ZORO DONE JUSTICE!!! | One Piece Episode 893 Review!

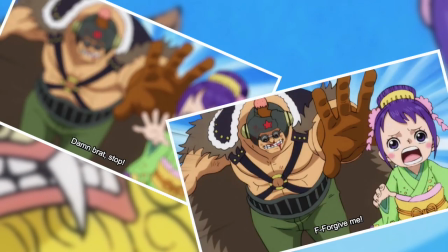Something I was less sure about though was the whole sequence where Tama was running away from Kaido's lackeys,
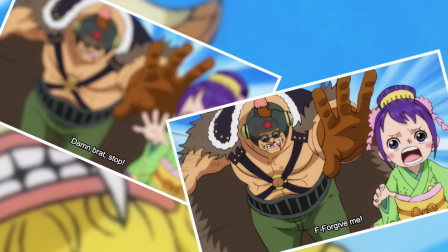and to try to sell the illusion of running, the picture comes in and out of focus a few times,
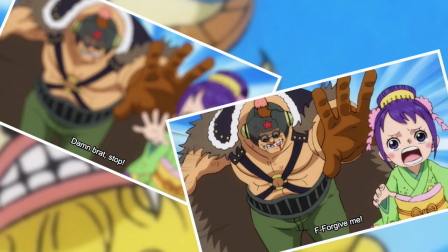and I'm not quite sure that I'm sold by this.
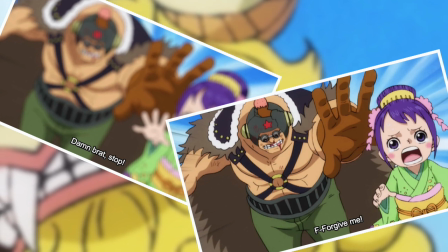I get the kind of idea that it's conveying speed by having them run so fast that the camera has trouble keeping up with them, but it didn't work for me so much, I guess.
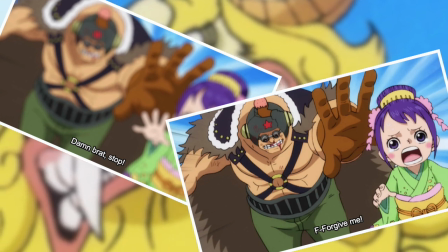In fact, when I experience that sort of phenomena in the world of photography, it's usually because a still subject is just in such low light that the camera can't focus accurately.
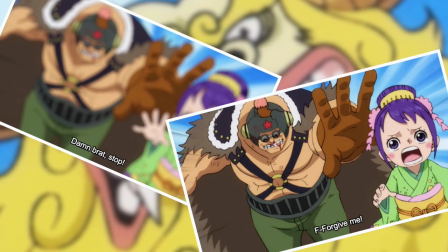So if anything, I personally associate it with no movement whatsoever at all, but hopefully the illusion worked out better for most of you.
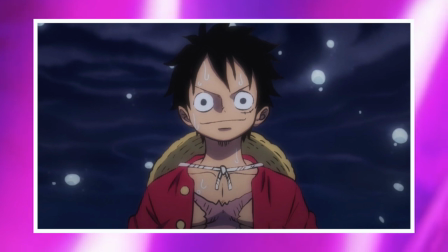Another thing I wasn't so keen about was the extended Luffy flashback. The flashback in the manga is there, but it's about a page long and it's very snappy and to the point.
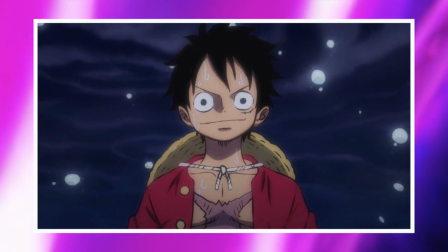Whereas this episode sure did take its sweet time to move past it.
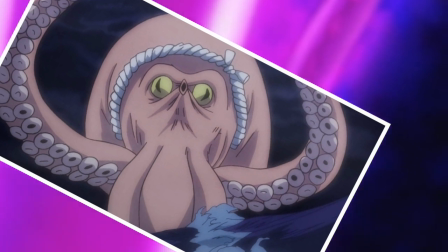I have to say though, it did start with a kind of cool segment, set to some fantastic Wano music with funky editing, but all around it just felt like it took far, far too long for me.
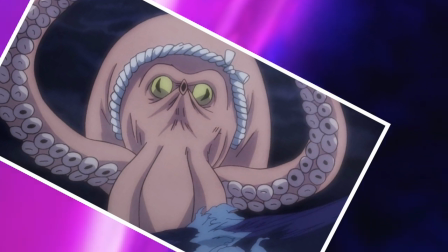And it's because of all of the randomly added things.
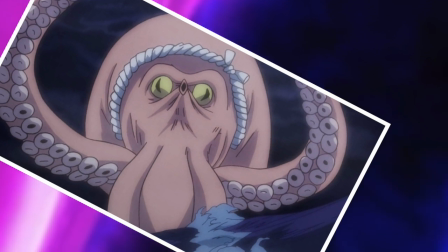Not the biggest of deals at all, considering how well the rest of the episode delivers, but this wouldn't be a Grand Line Review anime review without some criticism, eh?
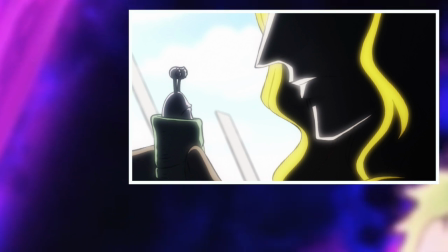Something that very much intrigued me during the episode though, was a surprise appearance by a certain Basil Hawkins, via Denden Mushi correspondence.
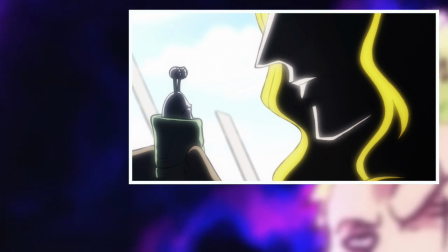So obviously this was not something that originally happened in the manga, and I do find it intriguing that they've chosen to reveal him at this point.
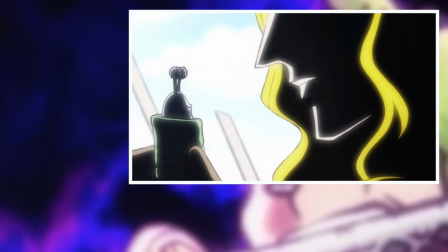I do get it though, because seeing a familiar silhouette-y figure like this helps to generate a bit more buzz about the overall episode,
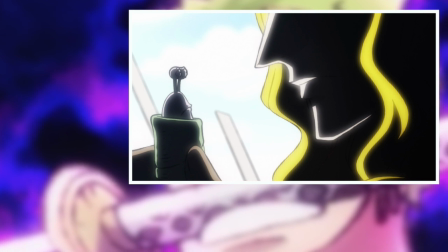as opposed to the primary threat just being Luffy facing off against two random guy faces. In the grand scheme of things, I don't feel like it changes an awful lot.
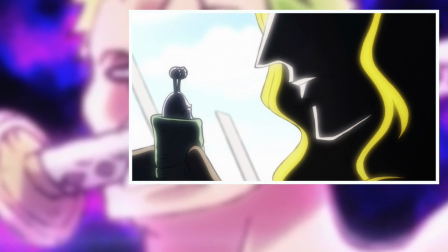I mean, people went pretty damn crazy when Hawkins made his first appearance in Wano during the manga, but in the anime,
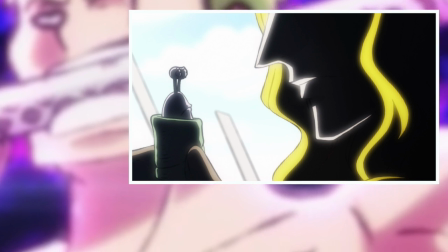he's already been seen loud and clear in the opening, so why not use a little taste of him here to really start to amp up the stakes of the beginning stages of
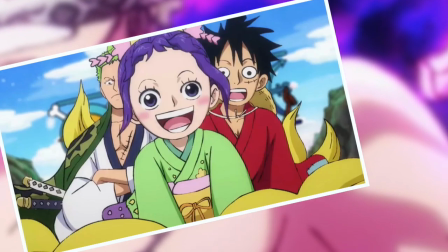this arc a bit more. Speaking of the opening though, I didn't talk a whole lot about it last week aside from the spoilers that it contained, and it's because I hadn't had enough time with it to form a real opinion,
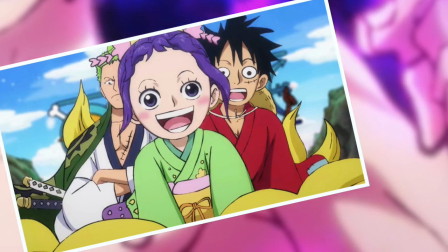specifically on the song itself.
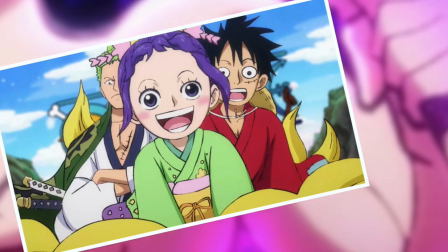So as for Over the Top, look, I don't think it comes anywhere near close to my favorite opening, but I can't deny that its high energy really captures the spirit of One Piece quite well.
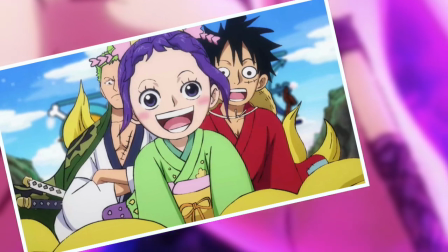So while it is not something that I'd likely choose to listen to outside of watching an episode, it does very well to embody the series, especially with the superb animation that accompanies it.
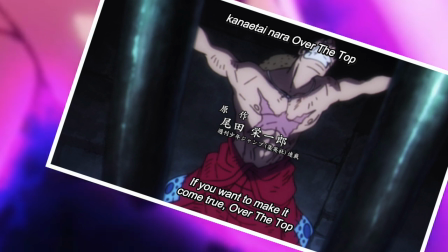My favorite part is probably the very opening of the opening, with the whole one dream, one wish thing. I'm not going to sing it because I can't sing.
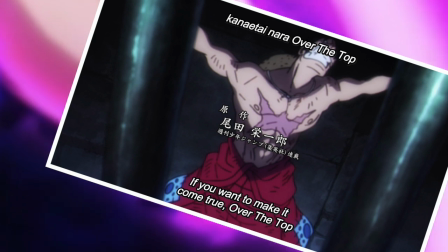Although I do find it a bit odd because it's such a dark way to start this opening with Luffy in chains and everything.
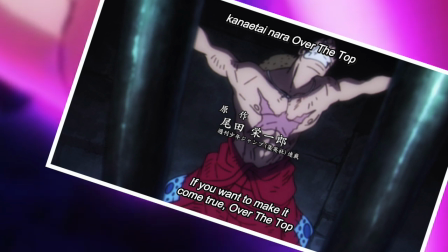And I mean, yeah, it has some nice metaphorical significance to do with fighting against adversity, never giving up, all that stuff, etc.
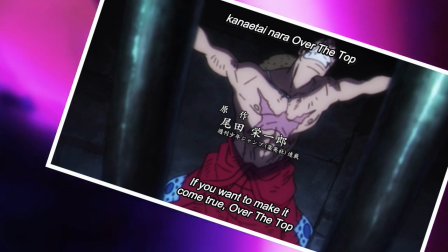But the first time I saw it last week, I was just like, well, things got dark all of a sudden. But yeah, in conclusion, I like Over the Top in context.
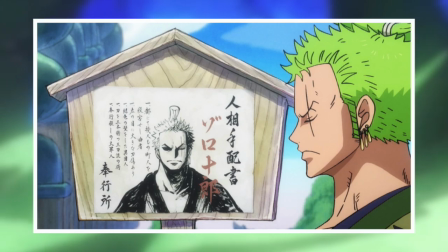So what haven't we touched on yet? Ah yes, all of the other filler in the episode.
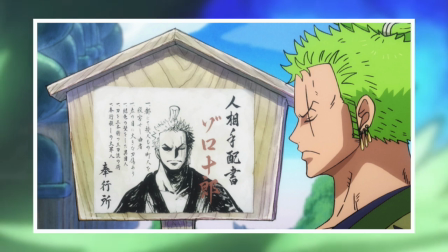So a good general guide as to what wasn't in the manga this week was literally anything that does not involve Luffy's segment on the Kuri Beach.
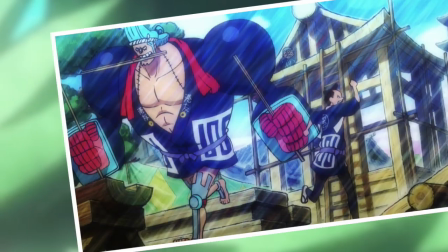All the fantastic stuff with Zoro was anime-only material, as well as the rest of the Straw Hats, and I did not mind their portions either.
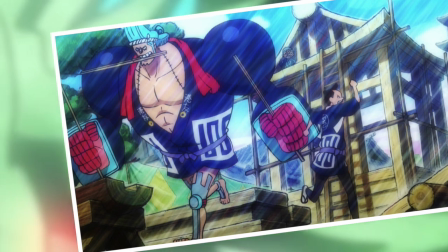My favorite bit was probably when we checked in with Frankie and he did his impression of Zoro's son Toryu with planks of wood, which was an awful lot of good fun.
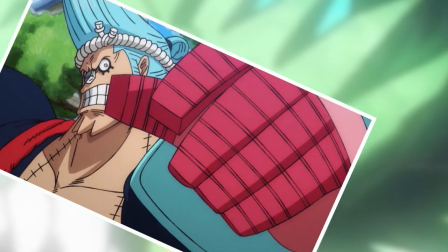He's still speaking slowly though, and a couple of commenters last week pointed out that the slow speech pattern thing with all the pauses is
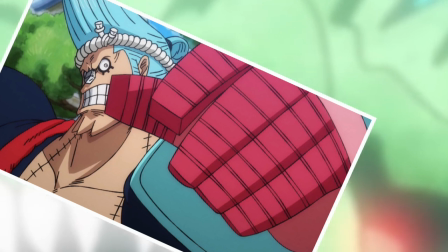more than likely them trying to blend in with the inhabitants of Wano by speaking slow in a traditionally Japanese manner,
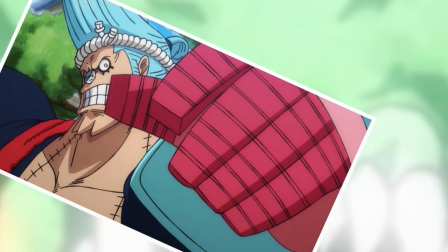which is fine, I can accept that. I just hope that doesn't stick around for too much longer, because sometimes I feel like it really does kill the pacing of an episode.
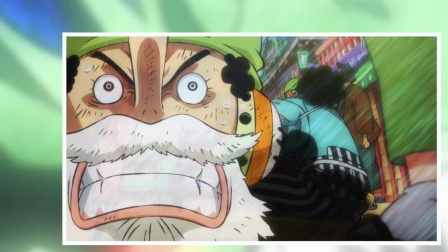Usopp has a great moment this week though, where he burst into another splendidly told lie that managed to pull on the heartstrings of this man,
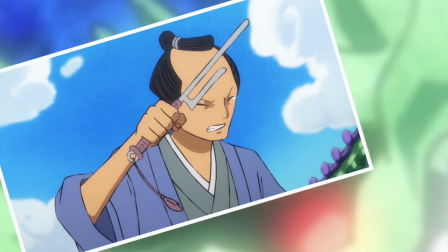who has no remarkable design whatsoever to his character, so even anime-only watchers can probably tell that he's an original creation.
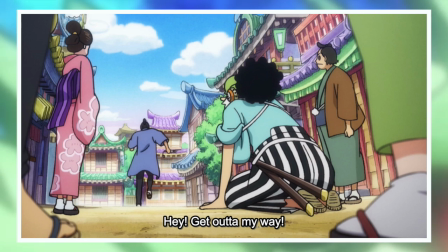He does have a pretty funny moment after he accepts Usopp's lie though, where he runs off to deal justice to Zoro and yells, "Hey, get out of my way!"
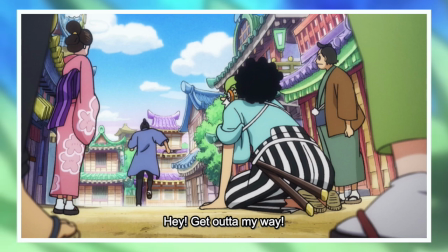And it's just like, mate, there is literally nobody within like a 10 meter radius of you.
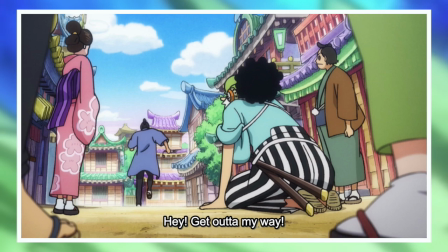Just a completely empty street as far as the eyes can see, so you may have overreacted just slightly there.
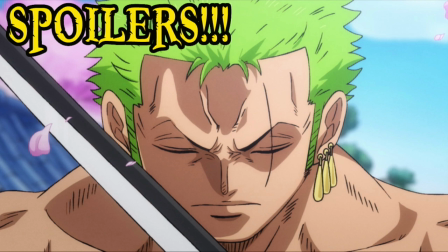And finally, I'm going to throw up a spoiler warning just in case for anime-only viewers, because I don't think what I'm about to talk about is particularly huge. Actually, you know what, it might be. So if you're not keen on knowing any future details whatsoever, then just skip to this time. But for the rest of us, let's continue.
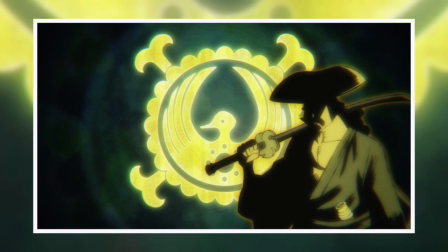This episode also gave us a glimpse of the Kozuki family, with probably the most detailed image of Odin we've ever received in the entirety of the series thus far.
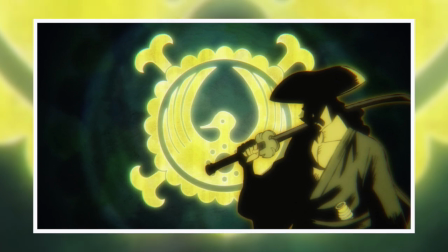And just as when I first saw the silhouette in the manga, well, my immediately thought was, wow, that's one hell of a thick mustache.